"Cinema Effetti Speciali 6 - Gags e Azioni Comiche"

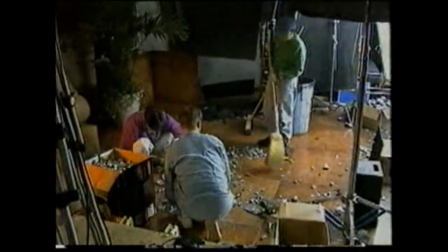16:34 Per fare in modo che sia ben evidente che il cane è rotto da Saddam Si
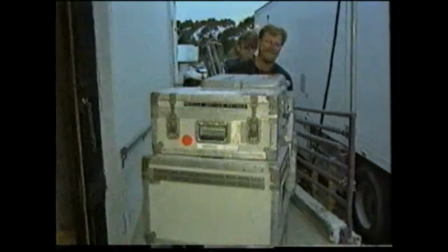16:39 aggiunge una terza cinepresa ad alta velocità che consente un rallenti molto accentuato
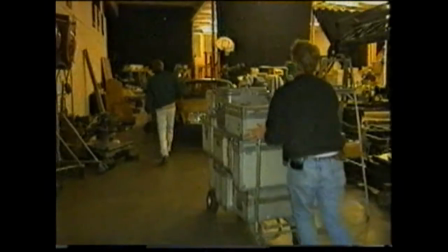16:46 Ci siamo resi conto che la scena non è abbastanza lenta, non si riesce a vedere che cosa succede.
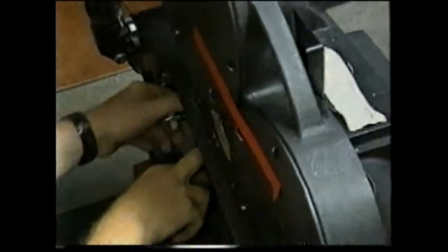16:52 Ma con questa cinepresa risolveremo il problema. Serve per riprendere i test e le esplosioni nucleari.
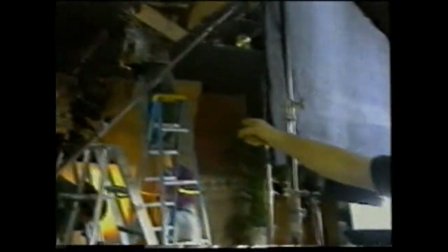16:58 Poi abbiamo un'altra cinepresa per la soggettiva di Lloyd Bridge.
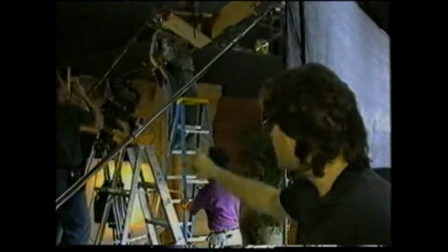17:03 Lui spinge Saddam a terra e il pubblico vede esattamente quello che vede lui.
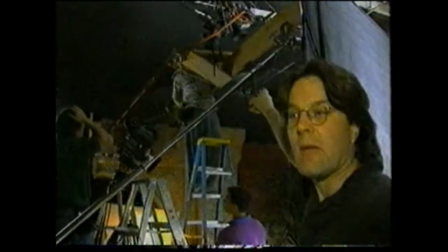17:08 Infine, quella cinepresa in alto serve per
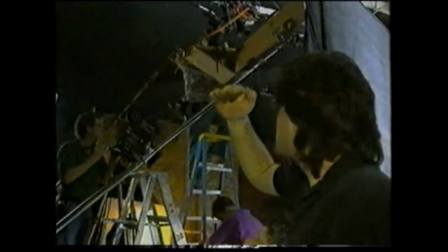17:13 riprendere il primissimo piano della faccia che va in frantumi.
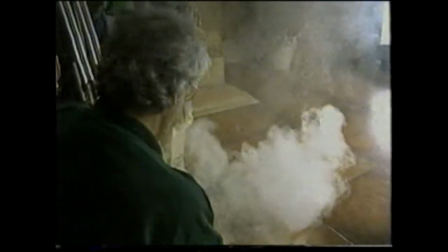17:18 Dopo ore di preparazione, tutto è pronto per l'ultima ripresa.
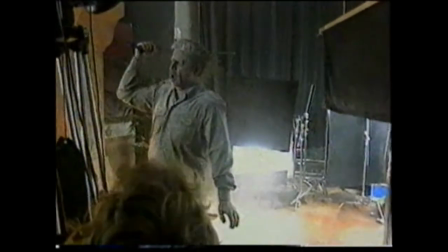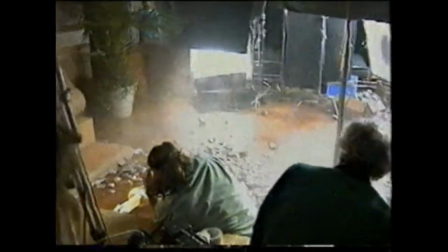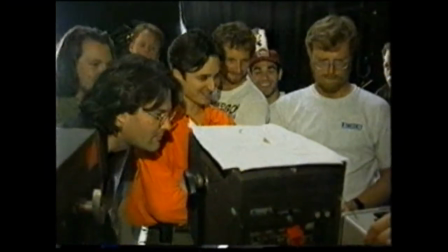17:35 Il risultato è proprio quello voluto dal regista.
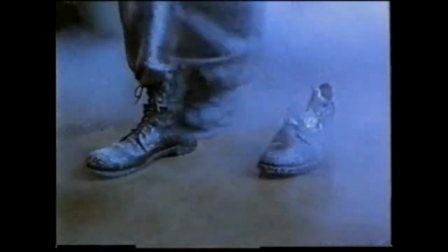17:41 Dal duro lavoro di Eric e della sua squadra è nata una gag molto ben riuscita Sembra che il dittatore e il suo cane
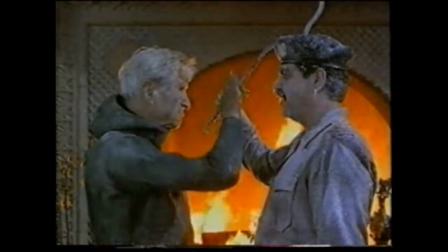17:48 si congelino Le figure vere vengono sostituite con le sculture in fibra di vetro E la caduta è di una perfezione strepitosa
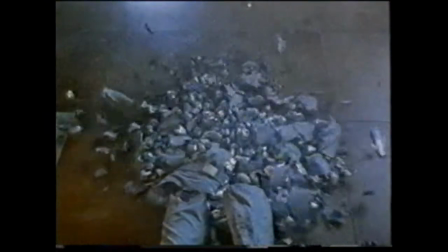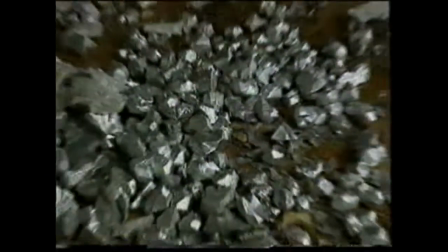18:01 Ora bisogna ricomporre i frammenti sparsi
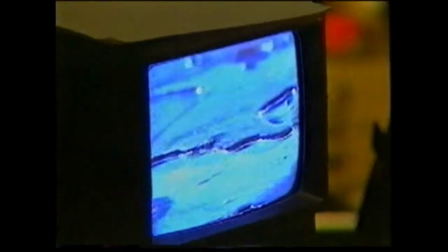18:05 Come per T-1000 di Terminator 2 i frammenti si scioglieranno, si riuniranno e poi riformeranno la figura di Saddam.
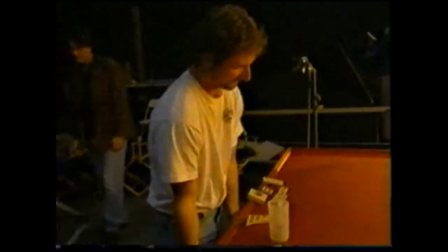18:14 Il tecnico degli effetti speciali Karl Roth ha sperimentato per due mesi diverse soluzioni per trovare il modo migliore di simulare il metallo liquefatto.
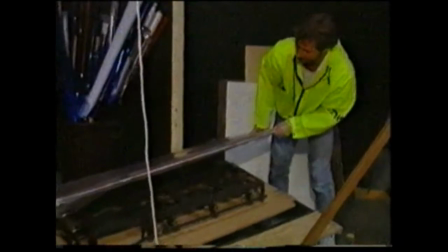18:23 Questa è una lastra di alluminio, un buon conduttore di calore.
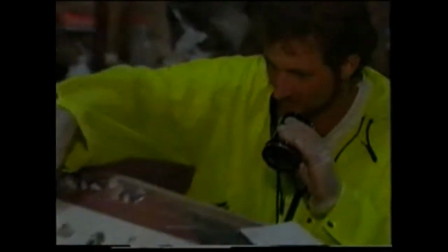18:29 Per la ripresa si utilizza la lastra riscaldata da fornelli a gas per fondere una lega a base di piombo che fonde a soli 70 gradi.
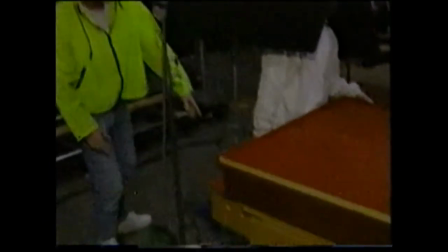18:41 Carl ha anche costruito uno speciale ripiano per la scena in cui i frammenti di metallo si riuniscono.
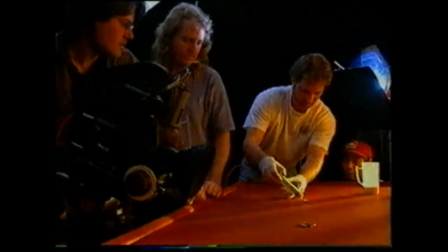18:47 Usando delle leve il piano si inclina per costringere le palline di mercurio ad aggregarsi.
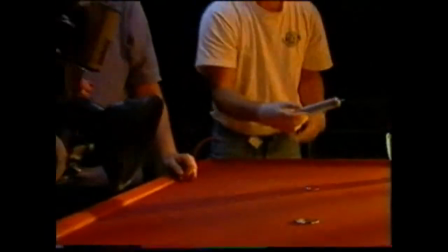18:53 Anche se è molto tossico il mercurio è abbastanza innocuo allo stato liquido e Carl lo tratta con molta disinvoltura.
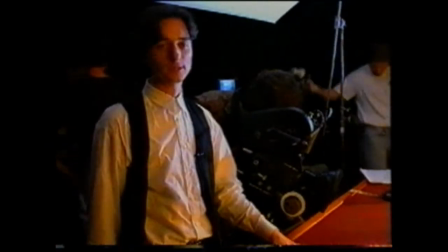19:04 dobbiamo girare sei scene in cui alcune piccole parti di mercurio si aggregano in una massa unica
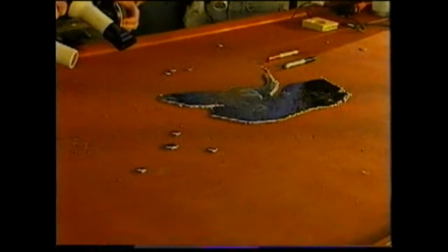19:14 per fasi successive riusciamo a ottenere una massa di discrete dimensioni in una scena
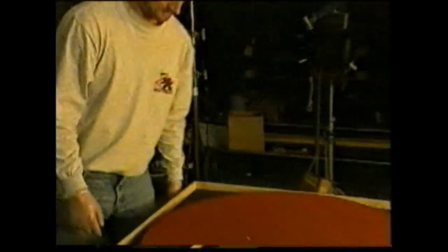19:21 le palline devono raccogliersi provenendo da diverse direzioni per realizzare questo effetto Carl ha costruito un piano circolare.
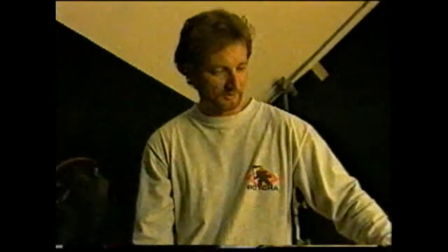19:28 A di sotto del piano c'è un meccanismo a vite per mezzo del quale si può abbassare la parte centrale.
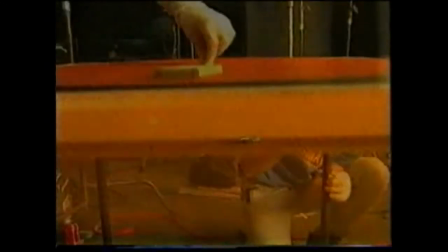19:34 In questo modo riusciamo a far affluire le parti di mercurio che devono aggregarsi.
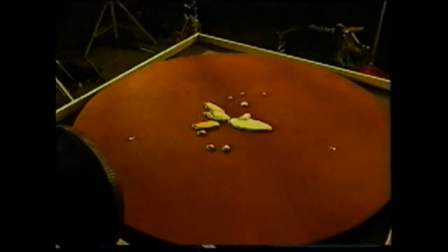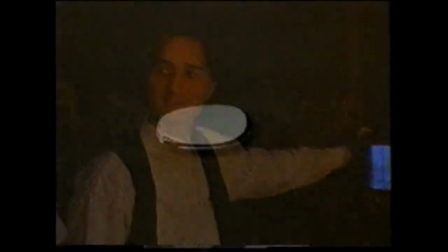19:47 Finalmente dopo due giorni di riprese le scene del metallo che si raccoglie sono pronte.
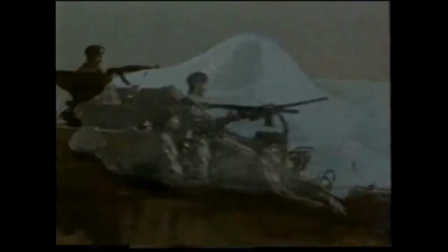19:53 Ma non è finita, il più bello avviene un paio di scene dopo quando Saddam ha ripreso vita e vigore.
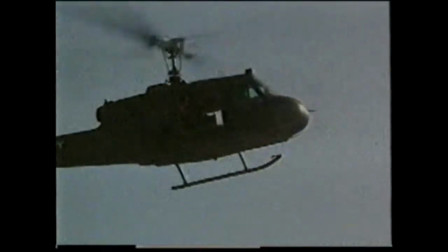20:02 La parodia di Terminator 2 è finita,
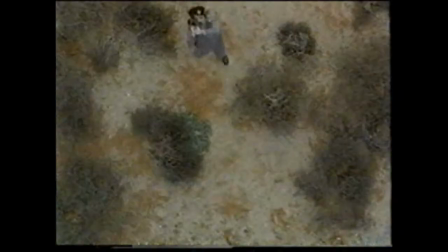20:07 il cattivo è uscito di scena e il regista scrittore Jim Abrams sta già pensando a un altro film.